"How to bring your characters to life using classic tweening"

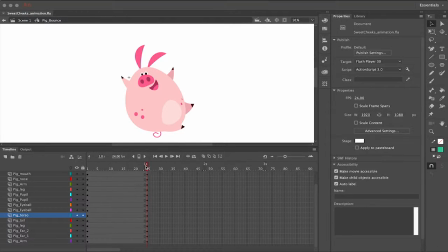[0:00]
So in this video, we're going to take a look at how to use classic tweens. This character is comprised of a bunch of different body parts that have been converted to symbols.
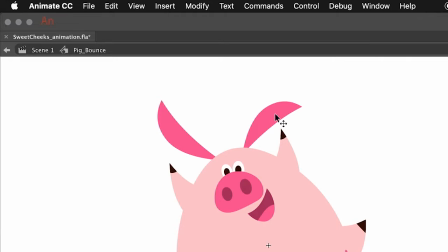[0:09]
So all of the assets that I've drawn to create this character are done using object drawing mode. But in order to animate first, what we need to do if we're going to use classic tweens is to convert every object into a symbol, a graphic symbol.
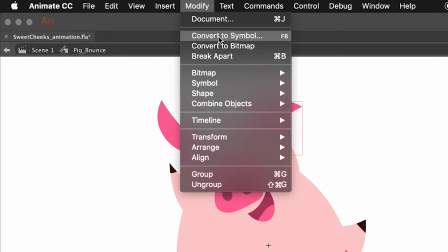[0:23]
And to convert an object to a symbol, go to the modify menu and then convert to symbol. and then in the Convert to Symbol dialog box,
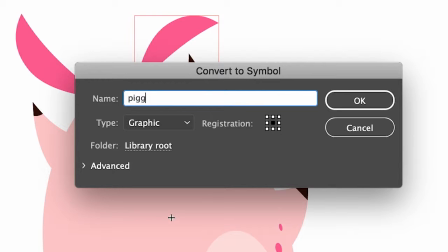[0:31]
give it an appropriate name, and then the type of symbol we want is Graphic.
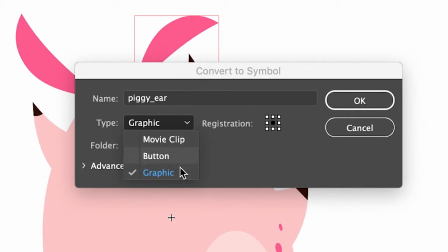[0:35]
So use the drop-down menu to select Graphic if it isn't already selected, and then hit OK.
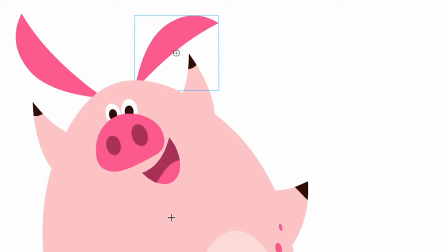[0:41]
And now you'll see our object has been converted to a symbol,
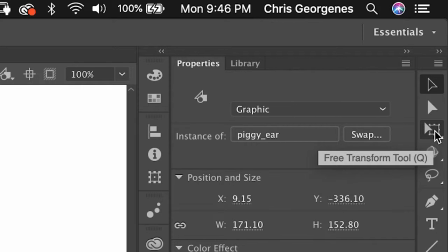[0:43]
but the next step is to grab the free Transform tool or hit Q on your keyboard, and you'll notice the white dot in the center.
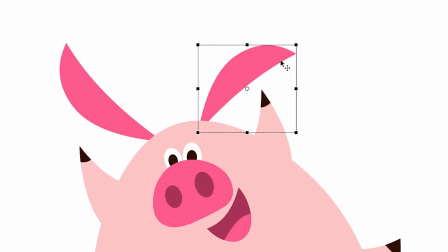[0:50]
That's the center point of this symbol. When I rotate and scale this symbol, it is all based on where that dot is. So what we want to do next is edit the center point location so that this object will hinge naturally. So for the ear, I'm going to move the symbol to where the ear connects to the body.
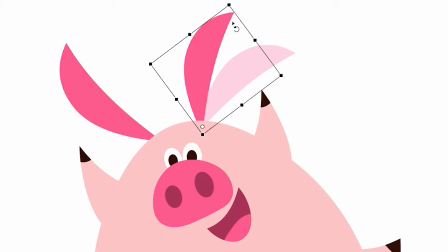[1:06]
And now you'll notice when we rotate and scale and skew the symbol, it'll look and act more anatomically correct.
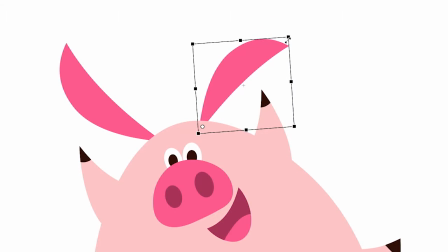[1:13]
So repeat this same procedure for all of the other objects that your character has. Once every single object has been converted to a graphic symbol, you're ready to start animating.
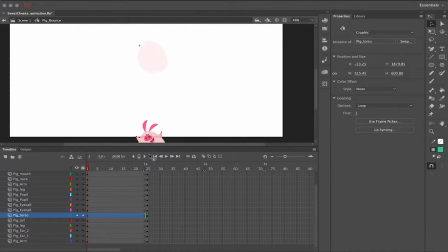[1:23]
In the first keyframe, I'm going to move the character out of frame, so I'm going to click and drag the parent symbol, which is the body, and all the child symbols are going to follow.
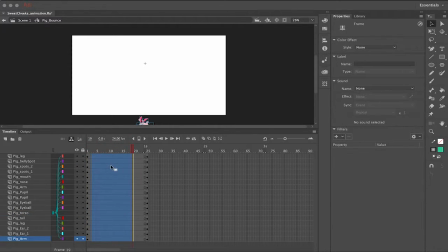[1:33]
So if I click and drag to highlight a range of frames across all these layers,
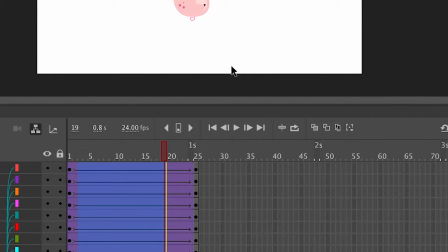[1:37]
then I can right-click and select Create Classic Tween, and this will apply a classic tween to all of these layers.
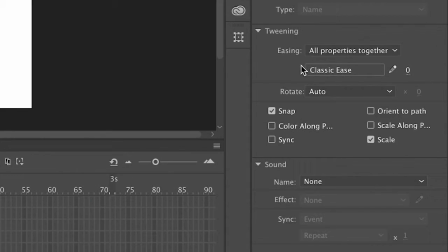[1:43]
Now, while this highlight is still active, I can then go over to the properties panel,
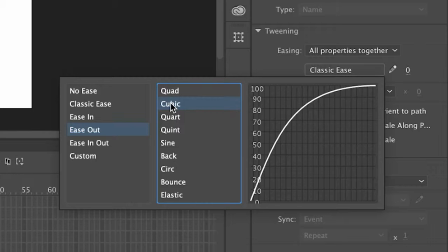[1:48]
click on classic ease, and I'm going to choose easing out and cubic as the curve.
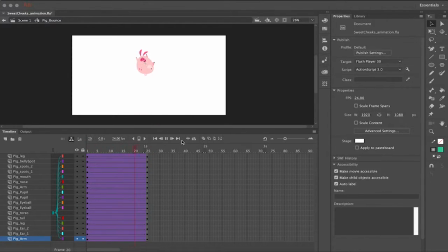[1:55]
And what this is going to do is just apply a nice, soft easing out to the character. So as it reaches its highest point, it slows down to simulate gravity.
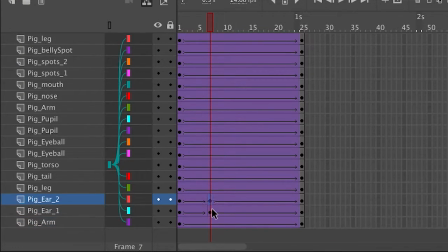[2:03]
So now that I have basically the whole motion down, I go back into these layers that have tweens,
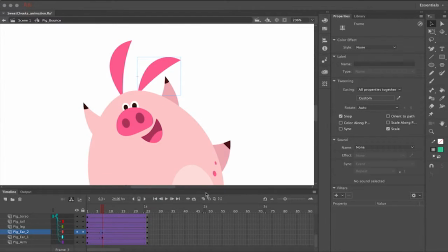[2:08]
and I create keyframes on various layers to then alter what happens to some of these symbols. And here I'm going to take the ears and just move them down. I want the force of gravity to play or have more of an impact on the symbols themselves.
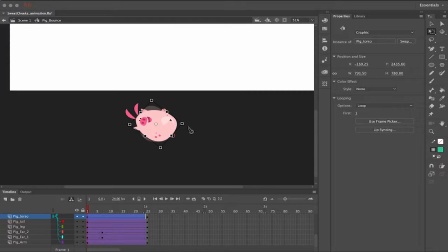[2:23]
So here I'm just rotating the character a little bit on frame one. And you'll see now what I like about this, using this procedure,
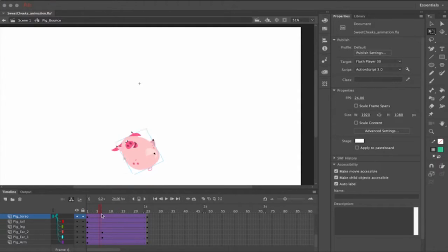[2:31]
is being able to scrub the timeline and getting sort of an immediate feedback on what's going on in terms of how these symbols are reacting to how I'm rotating them and positioning them.
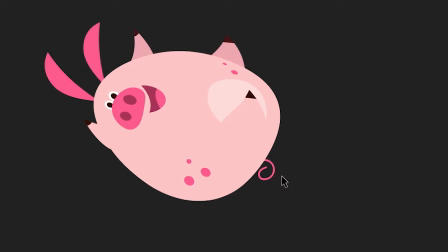[2:41]
So here I am at the very bottom or beginning of the animation. I'm selecting various smaller parts of the character and rotating them. Because what I like is this overall motion, but I also like lots of individual smaller fine-tune motions that are happening.
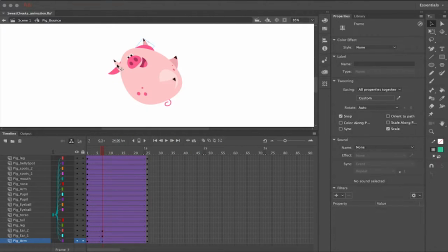[2:59]
And so again, I'm making adjustments, going back in to certain layers. and creating additional keyframes just to play around with the timing of certain aspects of this character. And having the tweens already present allow me to scrub the timeline
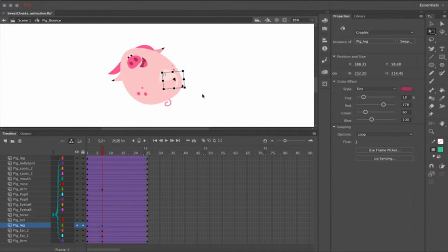[3:17]
again once I make a change and get feedback visually on what is happening. And it doesn't mean I'm making all the right edits as I go. It's a lot easier for me to make an edit, play it back, and see if it works or not.
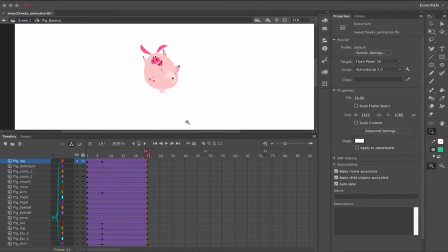[3:31]
And if it doesn't, I make adjustments. And so that looks pretty good to me overall. So what I want to do now is have the character fall back out of frame.
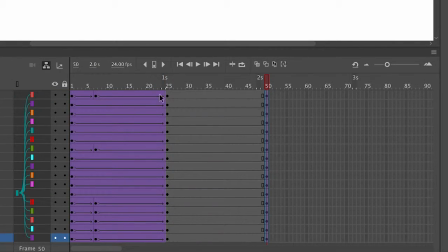[3:39]
So I'm going to actually insert an equal amount of frames and create key frames across all these layers at the end of my animation.
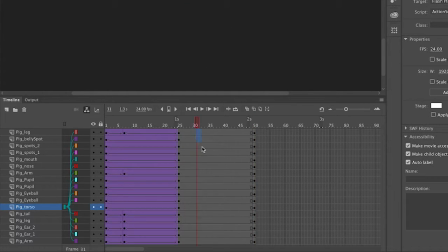[3:46]
And then I'm going to move the character back down off screen. I'm going to select a range of frames across all these layers.
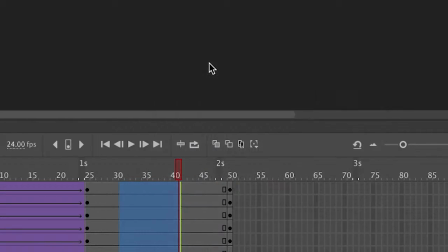[3:52]
And then over the highlighted area, I'm going to right-click and select Create Classic Between.
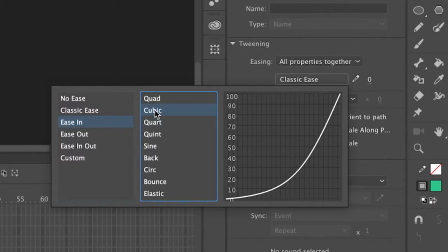[3:56]
And then again, like we did before in properties panel, choose easing in and the cubic curve.
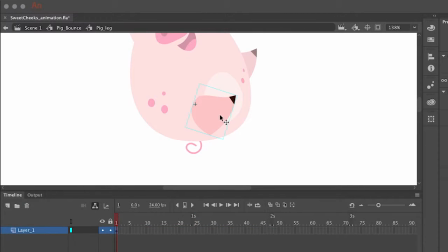[4:04]
And then what I want to do is create smaller motions within some of the limbs.